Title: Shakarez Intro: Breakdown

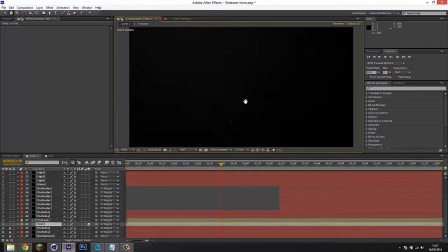If we go back here. If we scrub forward, this is the 3D text that I used, we'll go inside of this composition.
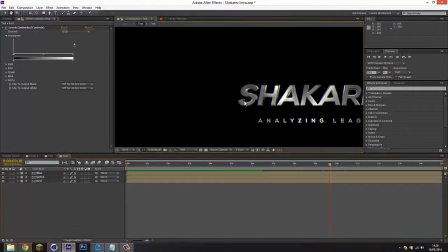I did an RGB split on it just to add some more professional sort of look. If we solo these layers you can see how I've done that.
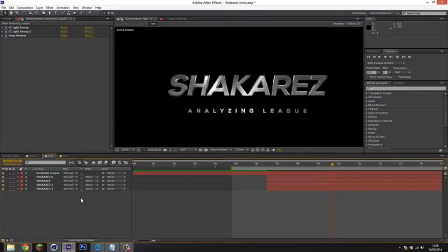And inside here I've just got multiple layers which are offset in 3D space to give it that depth of field look. So we started with this layer, added one on top, and just kept building them up like this.
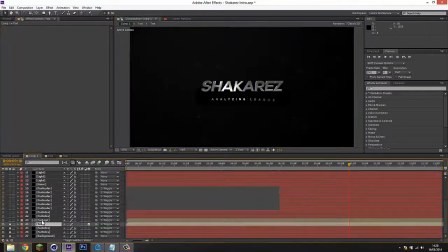So that's how I did that. Go back to the main composition. I then imported the Wings Render from Cinema 4D. You'll be able to see these at the start here.
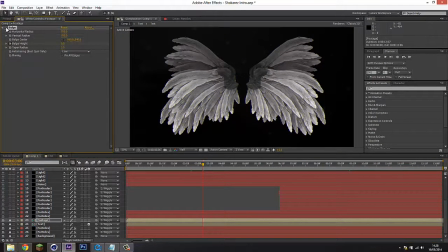I just added a simple bulge effect onto it when they are coming together.
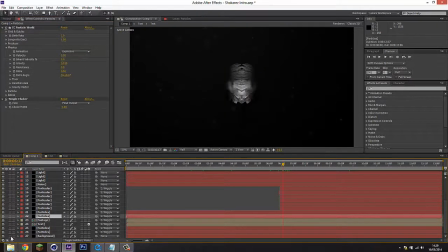and next was the particles which I used, so if we solo these layers, this is what the particle explosion looks like on its own. Now to do this I used simple CC particle world and what I did was I went
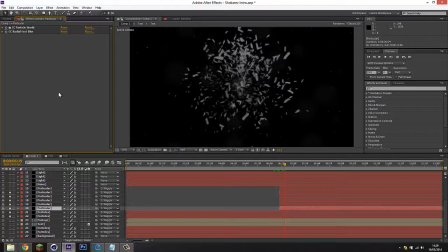ahead in Cinema 4D and rendered out one feather from that wing model and saved it a PNG,
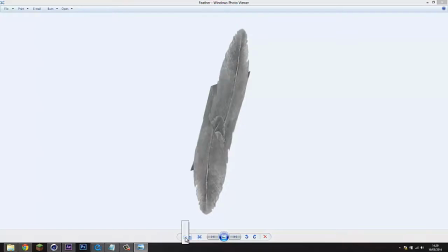so this is what it looked like. It was quite low res at the time, just a simple one feather which was edited a bit.
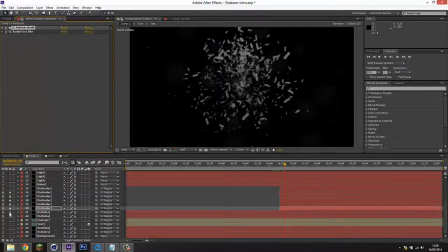And then what I did in CC Particle World was
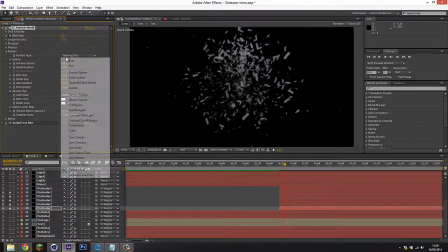for the particle type I used a textured disk and under the texture I used that feather PNG.
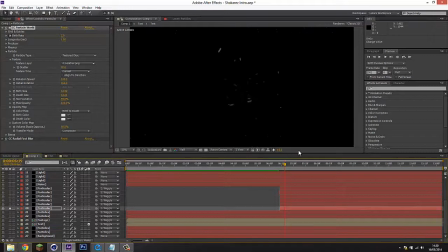So we're going to be left with, if you turn these off, we're just going to be left with these exploding Feathered looking objects. I also increased the resistance which is under the Physics tab. So you get that effect of exploding out and then just falling down.
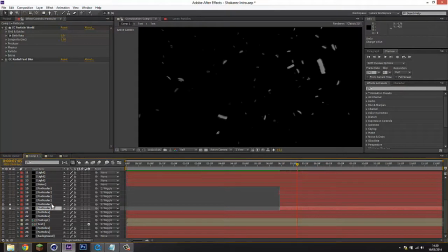And then I copied and pasted this a few times and played around with the particle size.
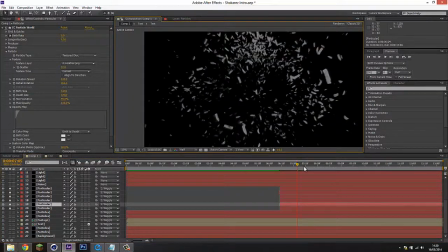And then I was left with a more heavy explosion as you can see there. And you can see they all just fall down towards the end. Next was some noise and some lighting effects,
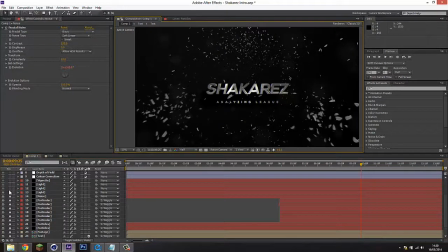so I added a bit of noise to add some texture and the light makes it look a bit more brighter.
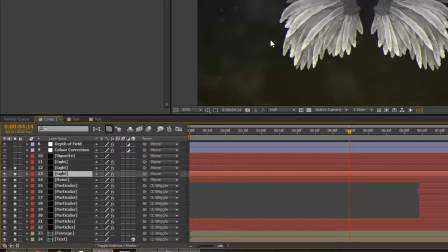For the lights I just used a simple fill on a mask, if we turn that on,
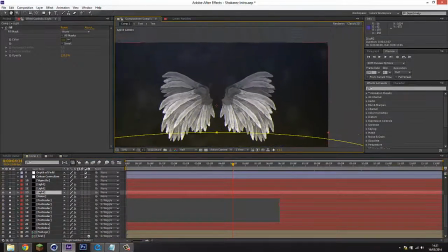you can see it's just one solid object and I feathered out the edge, and the same again for the top that I did a more blue colour.
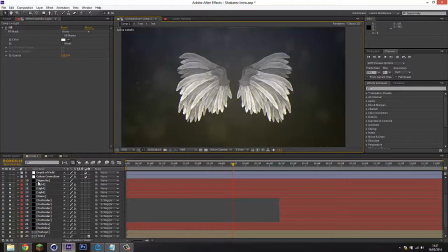And one more light for the middle just to brighten that up. Next was a vignette, just to darken the edges quite heavily as you can see there.
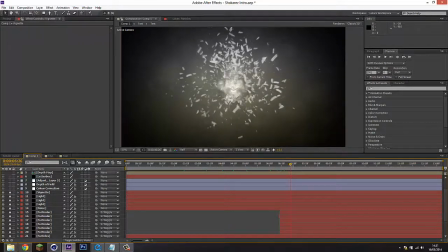And once I decided to composite these together, our main animation was done.
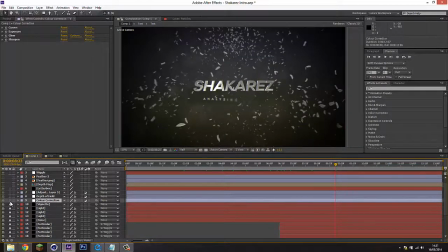Just needed to add some color correction, so on this way if we just go through them,
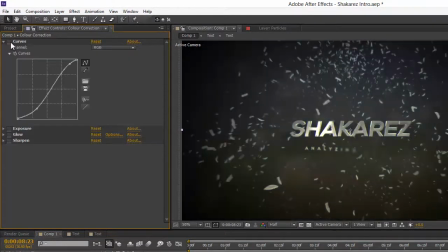Firstly I added a curve here which does the main color correction so I made it darker.
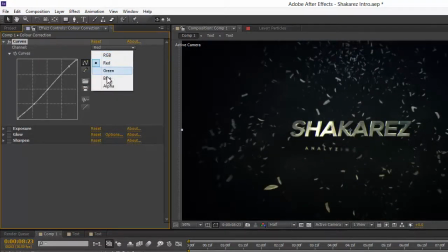Under the red channel I've done a slight S curve and under the blue channel I've increased the darkness to give it a more blue and I've also decreased the lightness to give it that
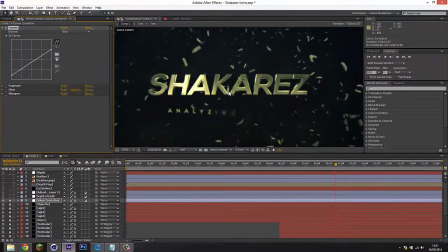orangey greeny tint on top of that.